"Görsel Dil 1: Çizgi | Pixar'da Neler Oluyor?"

Herkese merhaba, ben Bobby Rubio, Pixar'da storyboard sanatçısıyım. Bu videoda sizlere kompozisyonun temel öğelerine dair bir şeyler öğreteceğim.
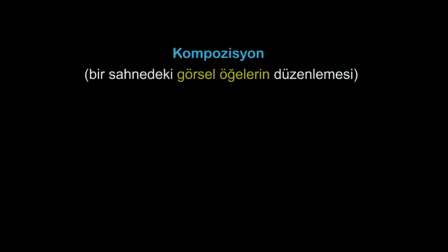Bir sahnedeki görsel öğeleri düzenleme işine kompozisyon denir. Bu videolarda çizgi, şekil, alan, ton, hareket ve renk gibi görsel öğeleri nasıl kullandığımıza odaklanacağız. Ve öykülerimizdeki anlam ve duyguları seyirciye iletmek için bunlardan yararlanacağız. Bu videolarda bana sanat ve öykü departmanlarından arkadaşlarım da eşlik edecek. Merhaba ben Scott Morse, storyboard sanatçısıyım. Ben Alberto Lozano, karakter sanat yönetmeniyim. Michael Yates, bir storyboard sanatçısıyım. Adım Daniel Strijleva, Pixar'da prodüksiyon tasarımcısıyım. Bu videolar boyunca sanat ve öykü departmanlarının kullandığı resim türlerini inceleyeceğiz. Bunlar storyboard, vuruş eskizi ve konsept sanatı.
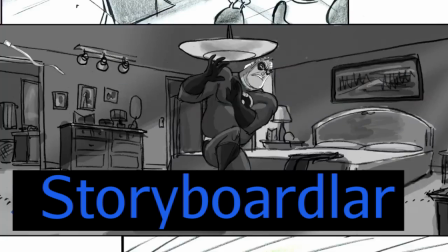Storyboardlar, film karelerini temsil etmek için yapılan taslak çizimlerdir.
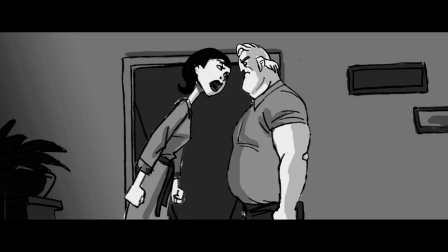Janjanlı bilgisayar grafiklerine geçmeden önce filmi görselleştirmek için bunları bir araya getirip arda arda oynatıyoruz.
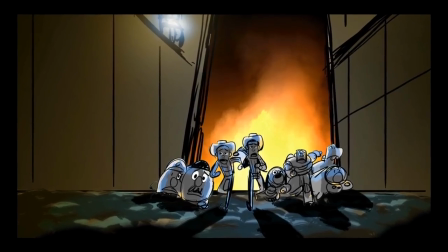Vuruş eskizleri geçen videoda filmdeki kilit anlar olarak söz ettiğimiz vuruşları görselleştirmeye ve kritik öykü noktalarını anlatmaya yarıyor.
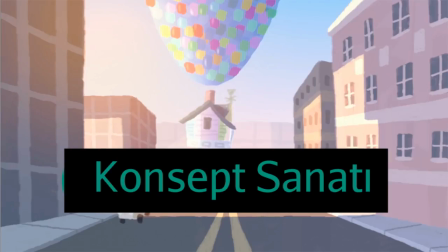Konsept sanatı da filmlerdeki önemli anları görselleştirmeye yarıyor ama bunlar ışık ve rengin
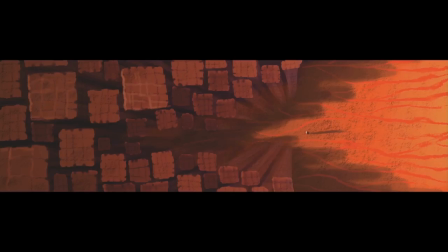filmin her bir sekansında nasıl kullanılacağını anlatmaya amaçlayan daha ayrıntılı ve tamamen renkli resimler.
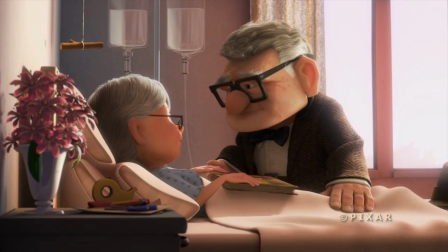Yukarı Bak filminin son karesini inceleyerek başlayalım ve buradaki anlam ve duyguyu ifade etmek için kompozisyon nasıl kullanılmış bir bakalım şimdi.
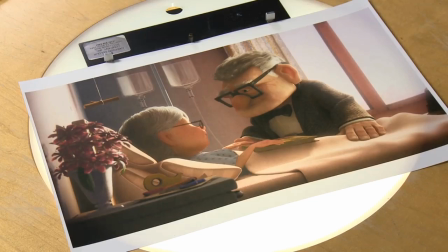Yukarı Bak filmindeki bu kareye kadar olan kısımda Carl ve Ellie'nin ortak yaşamlarını anlatan çok güzel bir kurgu izliyoruz.
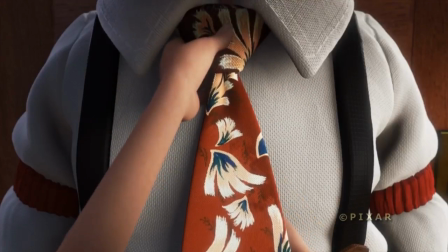Çok güzel bir evlilikleri olduğunu görüyoruz. Ve bu kompozisyon bize bir anlamda bunu gösteriyor. Sizi karakterlerle o kadar yakınlaştırıyor ki adeta özel yaşamlarına giriyorsunuz.
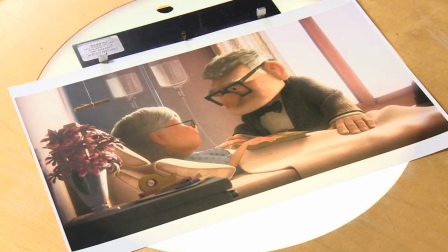Beyaz pencereler sizi içeri çekiyor ve gözlerinizi Carl'ın baktığı yöne yani Ellie'ye çeviriyor ve Ellie'nin başı da doğruca Carl'a dönük vaziyette.
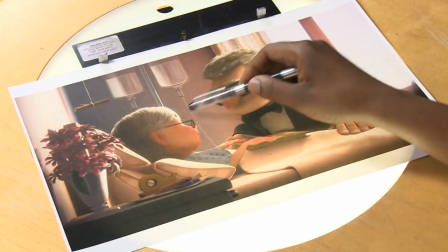Bu da ilginizi bu orta noktaya odaklamanızı sağlıyor. Karakterlerin birbirlerinin gözlerine baktığı bir an ikisi arasında gidip gelen bir enerji yaratılmış oluyor.
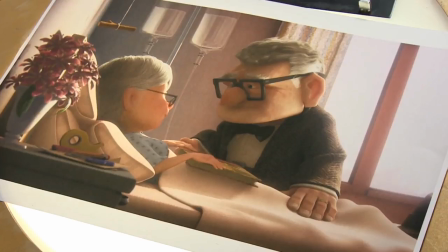İstemsiz olarak sizin gözünüzde birbirine bakan bu iki çifte, bu çifte yöneliyor. Geri kalan her şey bir nevi ikinci plana düşüyor ve sadece bakışmalarına odaklanıyorsunuz.
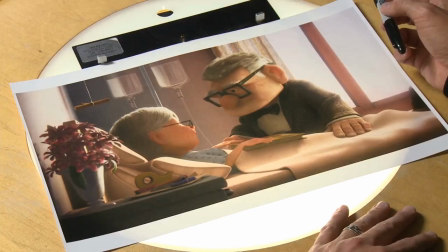Odağımız daha çok Karl'ın üstünde ve Ellie'nin yaşadıkları Karl'a ne hissettiriyor
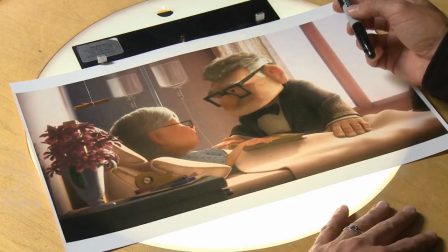onu merak ediyoruz ve Ellie'nin burada neden bu kadar iyimser olduğunu da anlamaya çalışıyoruz. Gördüğünüz gibi kompozisyon denince işin içine birçok değişken giriyor ama her şey tek bir çizgiyle başlıyor.
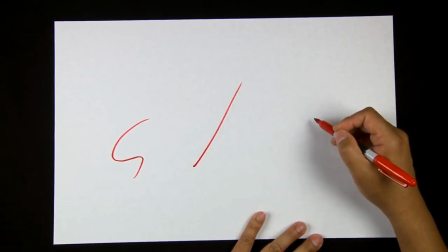Çizgiler düşündüğünüzden çok daha fazlasını yapabilir. Çünkü bir çizgi birçok farklı niteliğe sahip olabilir.
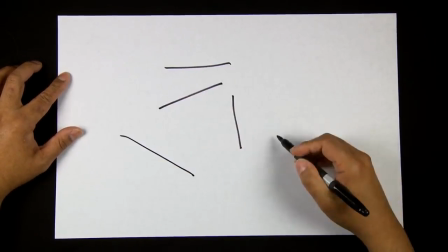Örneğin, bir çizginin yönünü değiştirebiliriz. Çizgi nereye gidiyor, nereyi gösteriyor?
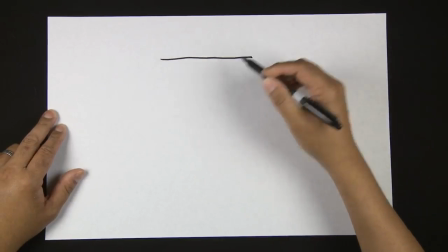Ayrıca çizginin kalınlığını da değiştirebilirsiniz. Çizgi kalın mı yoksa ince mi? Farklı şekiller çizebilir ve çizerken uyguladığınız baskıyı ayarlayabilirsiniz.
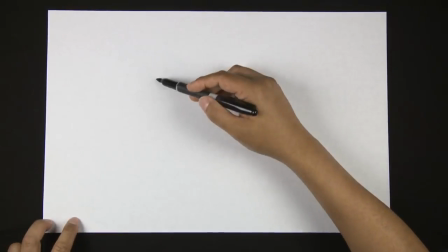Üstelik tüm bu farklı özellikleri bir anlam ifade etmek için kullanabilirsiniz. Endişe ifade eden bir çizgi çizmek istiyorsam böyle yapabilirim.
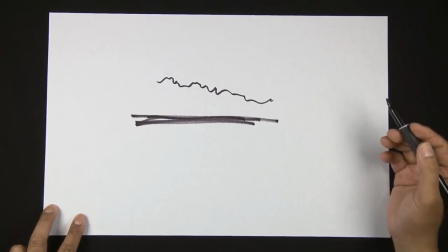Öfkeli bir çizgi şöyle görülür. Bir dinginlik hissi yaratmak içinse bunu yaparım. Filmlerimizdeki karakterleri ve ortamları çizerken de genelde aynı prensipleri kullanıyoruz.
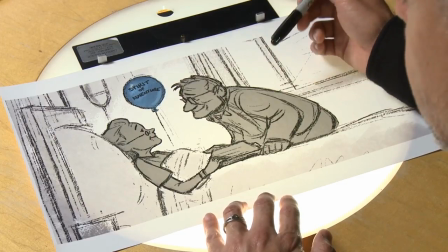Bu storyboard'u yapan sanatçının çizgi seçimi bu karakterlere organik bir neşe duygusu katmış.
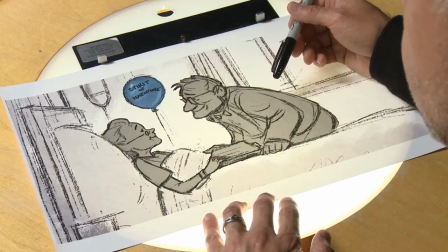Gönüllerinin hala genç olduğunu, içlerinde hala bir enerji barındırdıklarını görebiliyoruz.
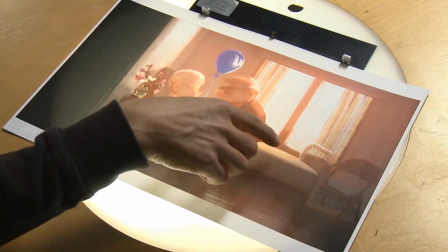Bu resmi yapan Daniel Lopez, yukarı aşağı titreşimli çizgiler kullanmış.
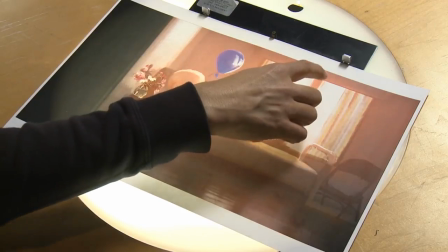Bu titreşimi mesela pencere çıtası üzerinde görebiliyorsunuz. Bu tarz çizgiler bir anlamda dışarıdaki enerjiyi simgeliyor.
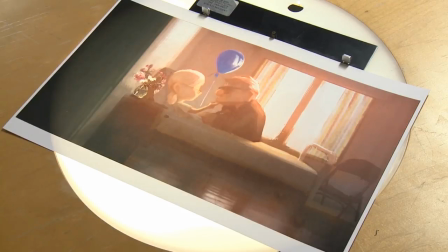Carl Ellie'ye odaklanmış ama Ellie pencereden dışarı bakıyor gibi. Sanki Carl'a şöyle diyor, dışarıda hala bir hayat var. Ne olursa olsun ben hasta yatağımda olsam bile yaşanmayı bekleyen macera dolu bir hayat var. Arabalar 3'e ait bu çizimde çizgi biraz daha farklı bir şekilde kullanılmış.
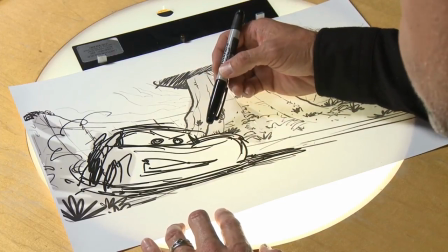Ama çizgideki karaktere yani şimşeye baktığınızda kabataslak olsalar da çizgilerin bir hareket hissi, bir mücadele duygusu yarattığını görüyorsunuz.